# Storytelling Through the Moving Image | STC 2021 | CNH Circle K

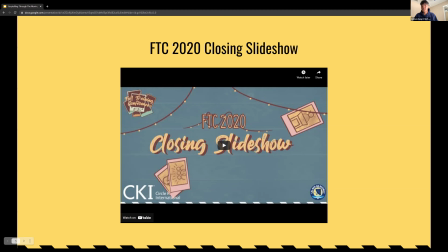14:27 So she's never been to FTC before. This is her first year in Circle K. So to hear that from her is honestly like, it fulfilled my role as the media chair. So I'm forever grateful for your response. But yeah, I'm so glad that everyone feels different things.
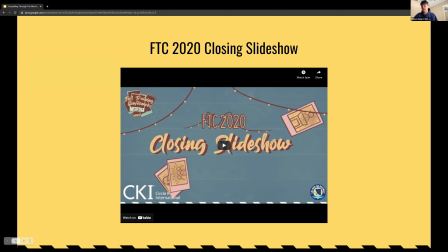14:46 That's kind of the whole point, because no one is going to come in with the same perspective. However, I want to share my perspective on how this was made. And I'm going to get a little technical, but please bear with me. I promise you it won't be boring.
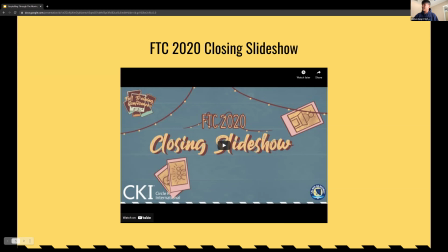15:03 So let's get right into it. Get here.
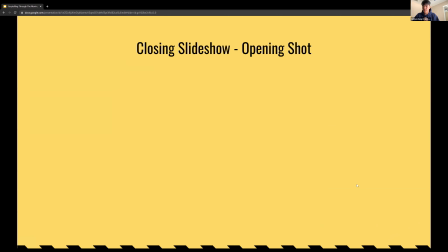15:08 The opening shot definitely was intentional.
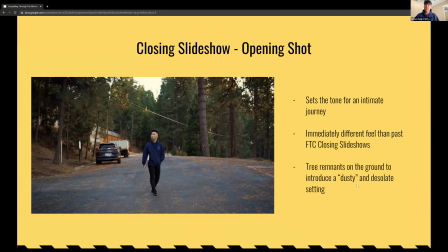15:14 So this sets the tone for an intimate journey. unlike the past FTC closing site shows, this was definitely a more, I don't want to say somber, but more melancholic,
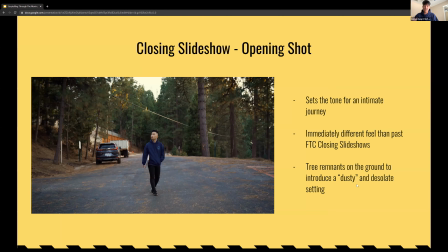15:27 slightly melancholic feel, because the past closing site shows were super high energy, a lot of like loud noises and screams, and it was like, you know, it's something that you want to be there for, but obviously that wasn't the case.
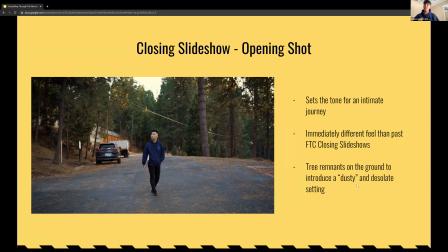15:44 So I had to sort of rewrite the tone of it, if that makes sense. And as far as the framing goes, I kind of wanted to show off the desolation of Oro Ranch.
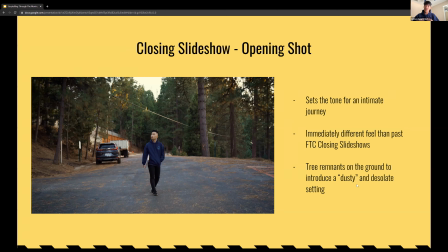15:57 So you notice like the tree remnants on the ground, it kind of portrays like a dusty, but also desolate setting. And then there's literally one member in the center. So I wanted to make the person feel small in relation to the setting.
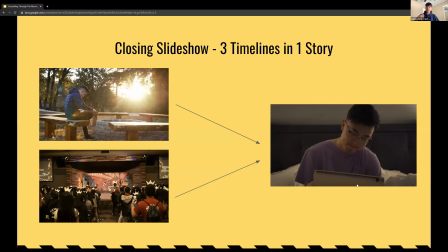16:17 Now, this was unique because I feel I had to juggle 3 different timelines. So the first one is Oro Ranch of 2020, which is the day that we were there to film the closing site show. Oro Ranch in the past, and third, the bedroom.
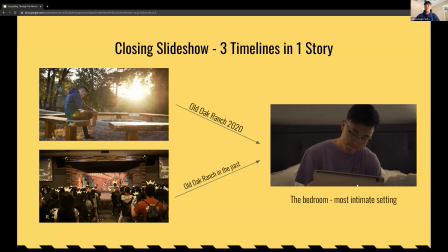16:37 Perhaps the most relatable setting that we're all in, which is why I wanted to include that. But juggling these 3 together, I thought would have a profound effect on the audience, just because,
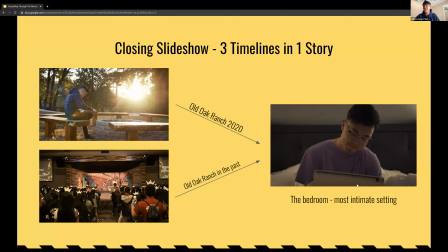16:53 you know, as people, we like to think back a lot, as little as we like to talk about it, but our minds kind of say otherwise. So that was kind of the emotion that I wanted to bring out.
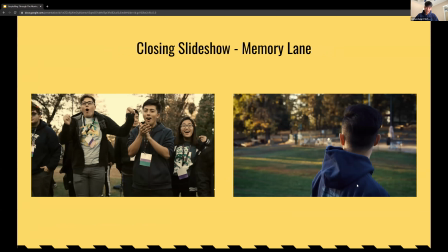17:05 So, and these are some of the frames at the beginning where our FTC chair, Aaron, was walking down the literal memory lane. To those who've never been to Oro Ranch, there's a main road, and it's like huge. And we all walk up and down all the time.
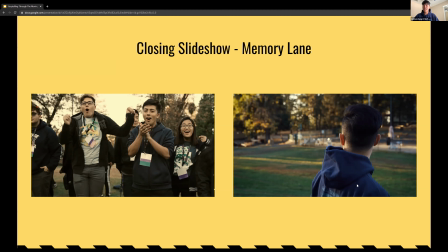17:23 And I kind of wanted to show that, you know, it's still there, except when someone like Aaron walks through and he looks to the side, there's a pass clip of FTC at the same exact spot. And the way that these members are shown in relation to Aaron is like, they're kind of like looking at him almost.
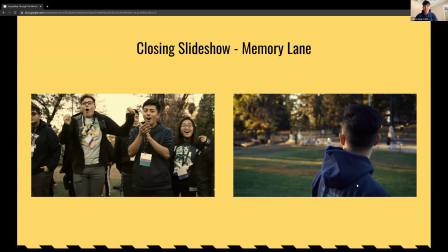17:43 They're saying, you can do it. Like, you're so close to the end. This is FTC 2020. Like, you're so close to the finish line. And for me, I wanted that quote unquote direct eye contact between Aaron in a different timeline and the members from the past. So it's almost like it's interconnecting each other.
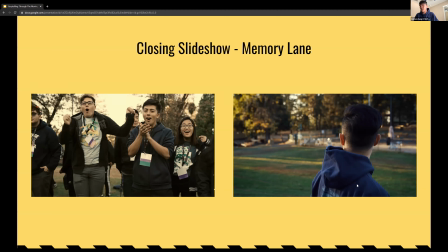18:02 And I think that's what people were telling me about when they saw that first, because they were saying, yeah, it's kind of like the CNH multiverse. They were kind of saying, you know, I really felt that, because even though we're through different times, the feeling is all the same.
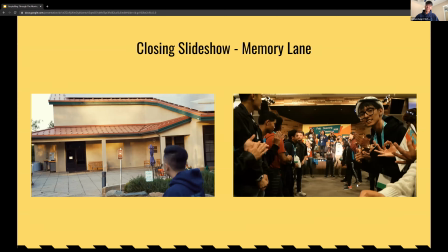18:19 Same way when Aaron arrives at the main hall, because everything happens in the main hall.
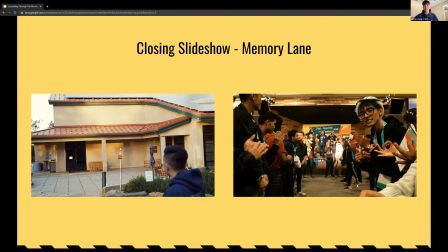18:25 I wanted to show Aaron and the main hall in the same frame, just so that, 1, it exists, but 2, you know, there's so much activity that goes on there. So you have the main sessions, the workshops, new member installation,
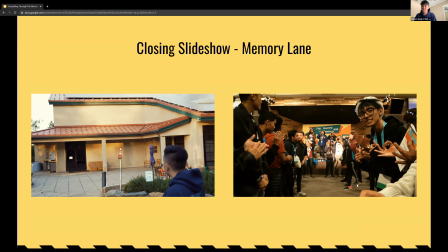18:44 which is perhaps like one of the largest sections of the event, and just kind of showing different aspects of it. So it wasn't just the main hall, but like there are like rooms like under on the floors beneath and everything.
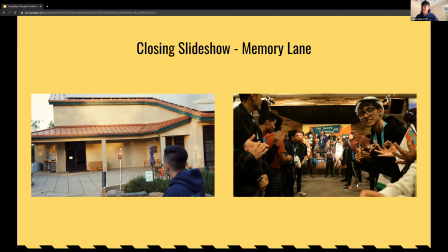19:01 That's where everything was like hosted. But yeah, that was simply just a walk by himself.
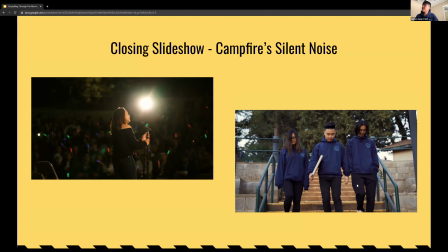19:08 And then we go to this. This is the campfire section. I title this Campfire Silent Noises because even though campfire has a very loud energy to it, because whenever I think about it,
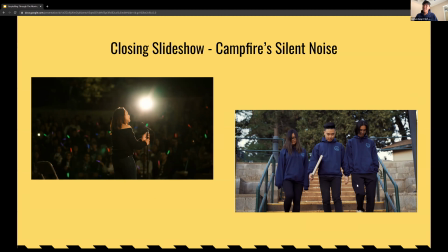19:28 it's always, you know, good vibes, very, very loud performances, very exciting. But this particular section, I wanted the song to be a little bit quiet, because
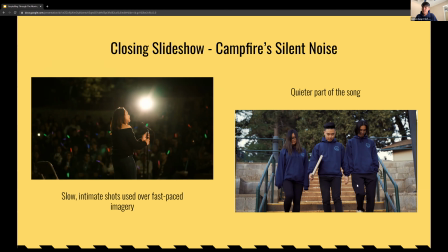19:44 not only are there slower, intimate shots that show a different side of campfire, but because
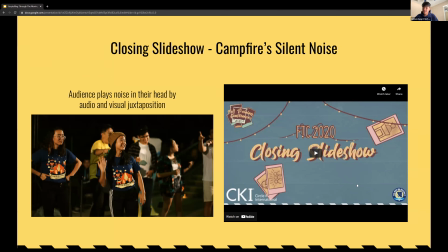19:55 the audience can play the noise in their head. So I feel like this especially hits for members who've been to campfire before, who remember the loud noises and the cheers and the excitement. They can play that in their head while the song is gently strolling through the flashbacks. Here's a quick example
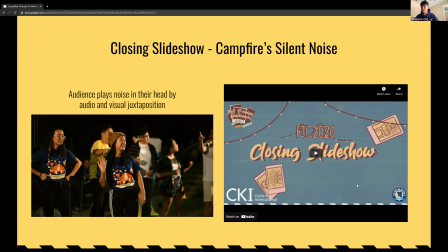20:18 of what I mean.
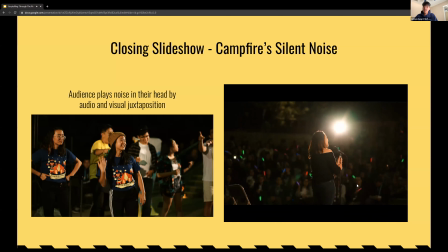20:23 Couldn't believe it.
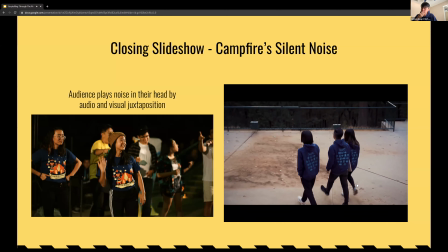20:26 I couldn't see it for someone to see me like you do.
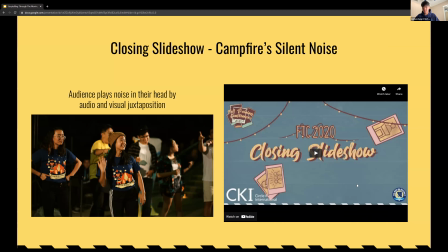20:37 Yeah, it happens really quick, but that was the sort of thing that I wanted to have an idea for.
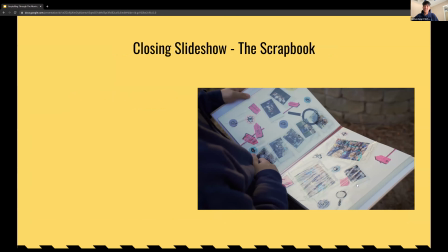20:45 And the next part, the scrapbook. So this scrapbook was probably one of the most important pieces of the entirety of STC 2020, because for me it represents the bridge between the three timelines.
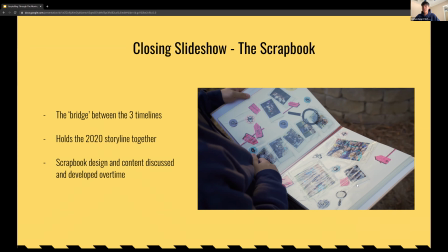21:05 No matter what time you're in, you're going to be looking at the same scrapbook. This holds the 2020 storyline together. So having flipping through the pages in the piece,
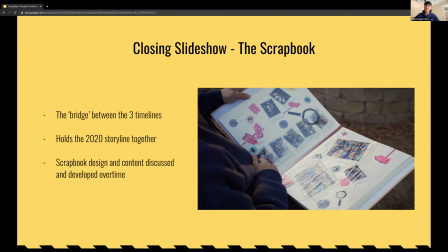21:20 to me it represents, you know, him going through the same memories that he walked through as he went down memory lane himself. The scrapbook design and obviously the content was talked about. It was a lot of like brainstorming between, and then we ended up with a very simplistic design that
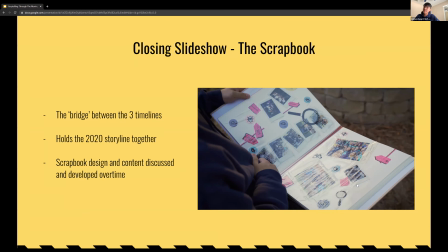21:41 portrayed enough information to show that it's a scrapbook, while at the same time not be too ostentatious about it.
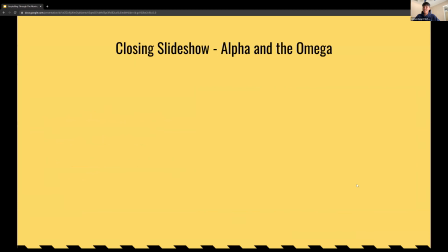21:49 Next part. And this thing was pretty interesting to me as I was filming Closing Slideshow back in September, and then in late October.
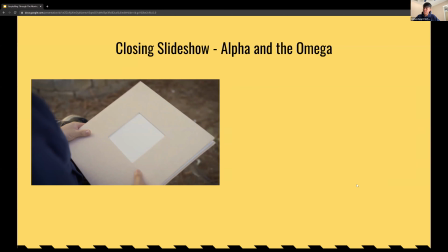22:05 This is when he closes the scrapbook at Old Oak Ranch. It's technically in the timeline, it's the first time he does it. And then we see the empty photo frame in the beginning. Now keep in mind, we're on the right side of the frame.
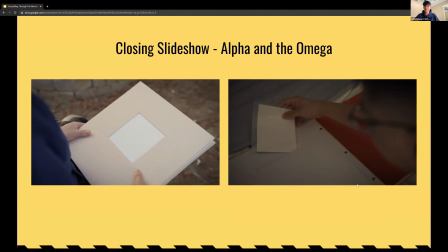22:19 However, when we're back here in the bedroom, which is in the future beyond everything else, we're on the other side of the frame. And for me, this shows that these are both timelines, they're framed at opposite sides.